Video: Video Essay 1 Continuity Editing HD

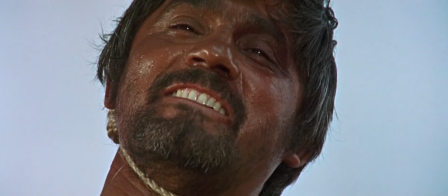[9:13]
Leone's choice to remove the audio of the brother or father's speech is an odd one, but it fits within the visual continuity he's trying to build. He does not want us to get distracted by the sounds of this scene. He only wants us focused on his ability to tell this story cinematically.
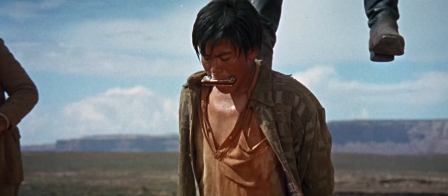[9:32]
The final shot of the memory sequence breaks from the quick edit continuity that preceded it and instead shows a young harmonica falling in slow motion. The drawing out of the time of this moment forces us to acknowledge that this is the heaviest moment of the memory as harmonica lingers on his fall,
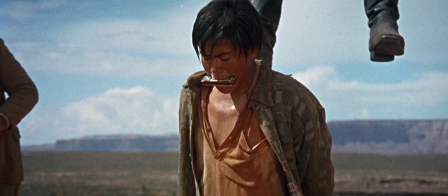[9:51]
his failure to save his brother or father.
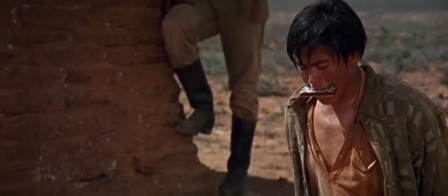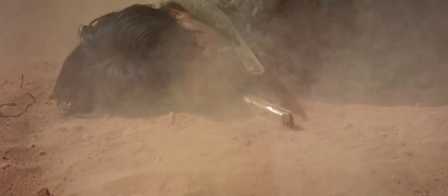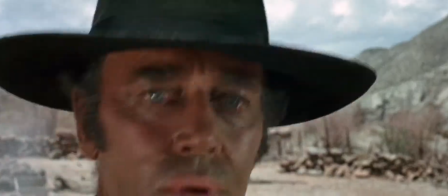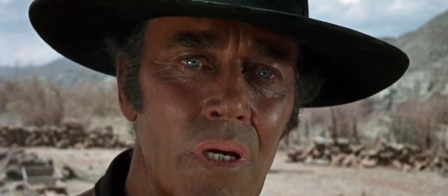[10:11]
And then, before the dust can settle, the duel is over. Leone's obsession with violence was not with depicting it graphically or realistically, but instead in chronicling the moments that force people into violent situations.
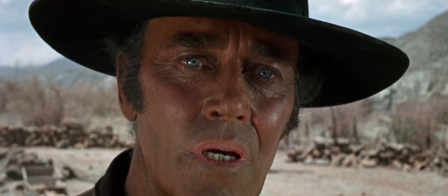[10:25]
The violence itself is but a flash in the pan, a quick moment of destruction meant to cleanse Harmonica of his troubled past. The continuity Leone builds throughout this scene is based around his desire to communicate this information to the audience visually,
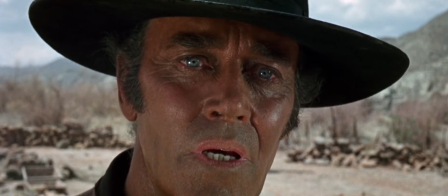[10:41]
and forcing us to confront our own desires to witness violence by withholding that moment of sweet release for over 6 minutes. The unrewarding half-second of gunfire is a commentary on the redemptive potential of revenge.
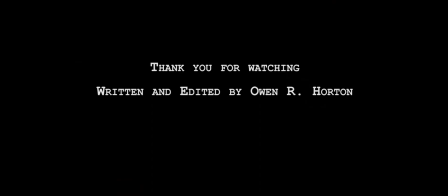[10:54]
I hope you've enjoyed this video. Thank you for watching.